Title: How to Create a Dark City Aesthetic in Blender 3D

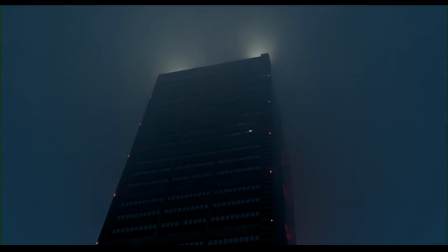I'm going to show you how you can create this in
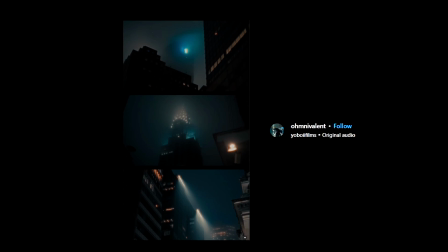Blender. So if we look at clips and renders like this, you'll notice two major things in common.
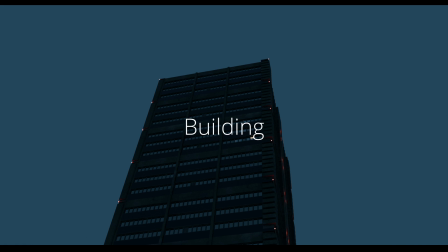And that's that there's a building and heavy fog.
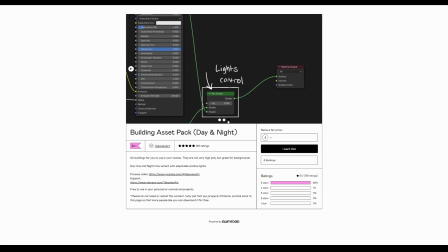Lucky for you, I've released two building packs already, so you can get those and be halfway done making renders like this.
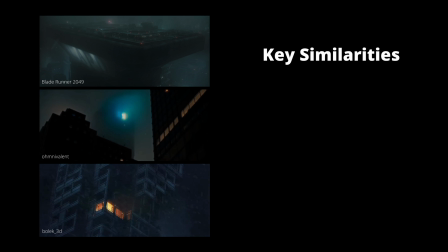There's a couple other smaller similarities and characteristics that these renders usually have which is dark and moody cold colors usually very limited color palette like one pop of color maybe and sometimes there's rain but it's
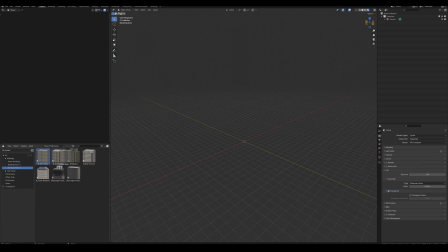mostly just fog so let's get started first we bring in our building this is a good one it's from the pack i mentioned earlier then we add a cube and make it really big surrounding the building and the camera and everything
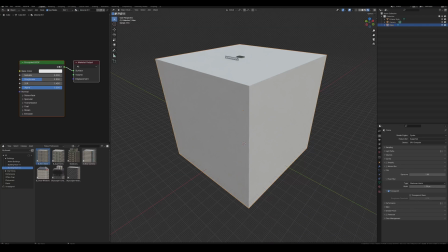around it this will be our fog and to make the fog all you do is you go here in the shader editor take away all of this stuff and
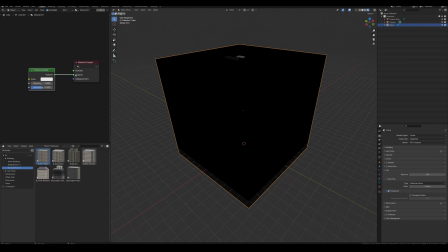just bring in a volume scatter node and plug that into the volume and then we'll fine tune it once we start getting a preview of the render so
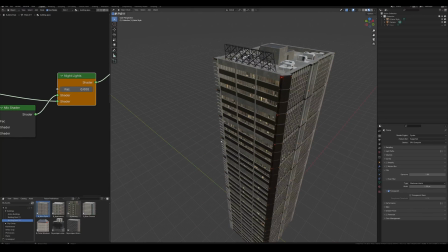let's work on the smaller details so for example this building comes with a slider that lets you turn on the window lights on and off
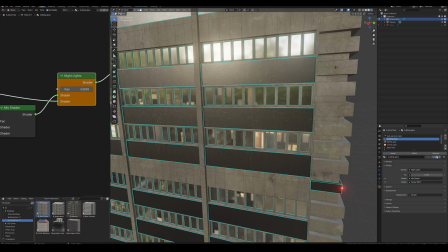what i'm going to do is i'm going to kind of adjust this mesh for the windows and only apply this material to one window and none of the rest so that we have this one kind of single lonely person that's up late at night or something like that the other thing i want
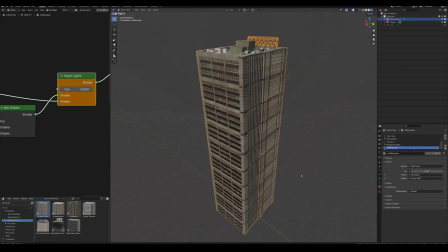to mention is that the smaller details like these little aviation lights aviation obstruction lights they're already here on this building but you
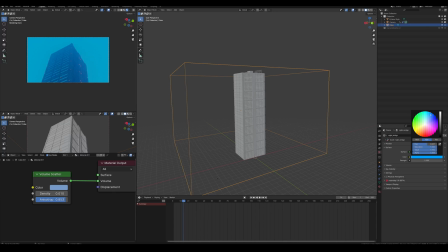can turn them off and edit them as you wish for the environment you don't have to go too crazy just a simple emission is good enough i think with the blue kind of cold color palette like we mentioned earlier and then we can fine tune the volume here depending on where you have it if it's
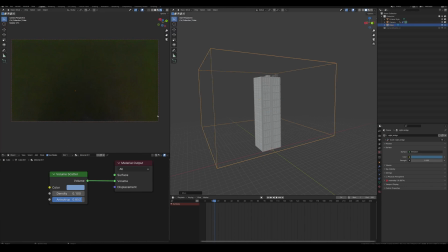higher up it looks like a very low cloud if it's lower down it just looks super eerie and kind of creepy to be honest but i think the density is a little too high so let me bring that down i think that looks pretty good but still a little too strong so i'm gonna bring it down
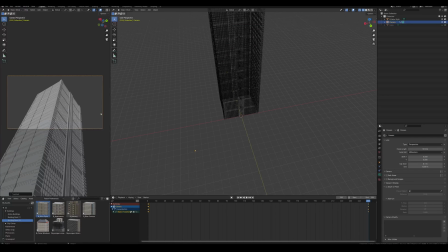a little bit more and then i also did animate the camera a little bit for the final render i just have it going from
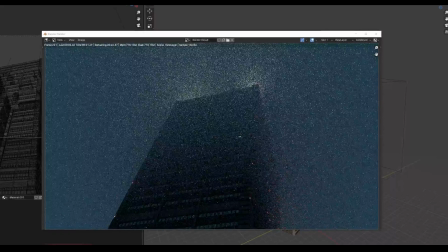one side to the other kind of looking like somebody's walking so then all we got to do is let it render and cycles preferably it looks really good with volumetrics
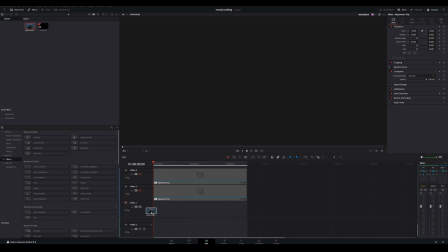there and then i highly recommend bringing it into some kind of editing software like davinci resolve this is this what i use but
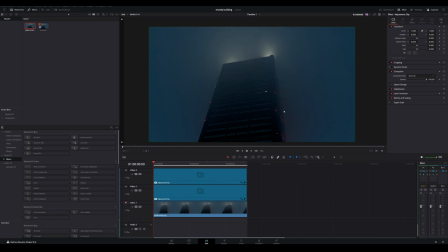i would recommend just adding a couple filters to it adding a little bit of like curves adjustment color grade things like that to really make it pop and feel moody so after all of that here is the final render as
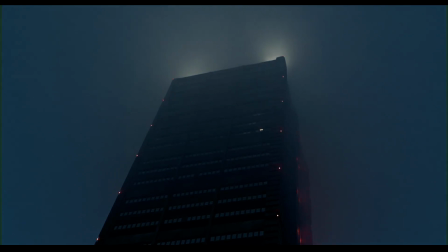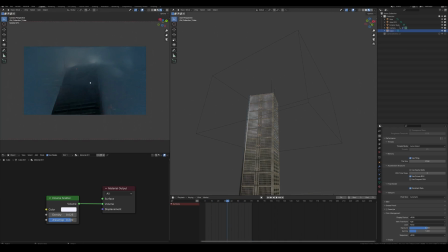you can hear i also added a little bit of sound effects for some of that city ambience. I really think it adds a lot more to the immersion of it.
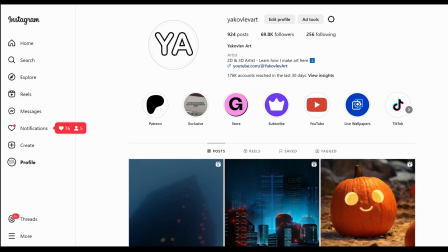I've also been playing around with some of these renders on my Instagram. If you're following me on there, you would have seen some of that earlier.
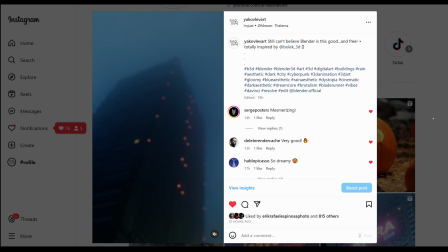If you follow this tutorial and make something with buildings that I have or your own buildings or anything like that, you want to tag me in it, please do.
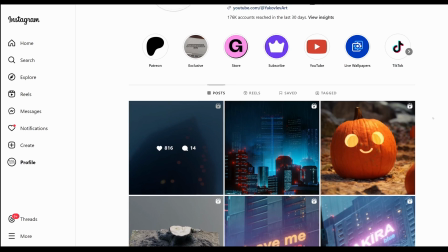I'd love to see what you make. I can share all my stories.
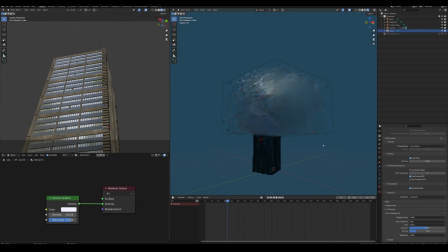But yeah, if you like this video, leave a like, subscribe, all this kind of stuff lets me know that there's interest in this kind of content and I will make more.
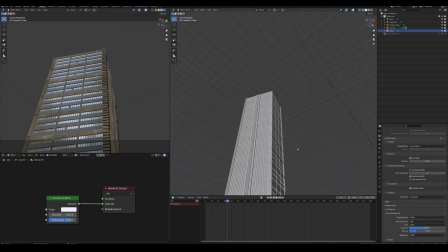If you have any questions comments or just want to suggest stuff for future videos leave that down in the comments below if you want this file
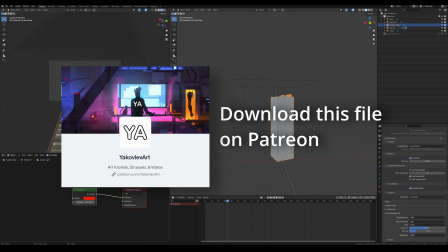this project file you can find that on my patreon with everything else and uh thank you for watching i'll see you in the next one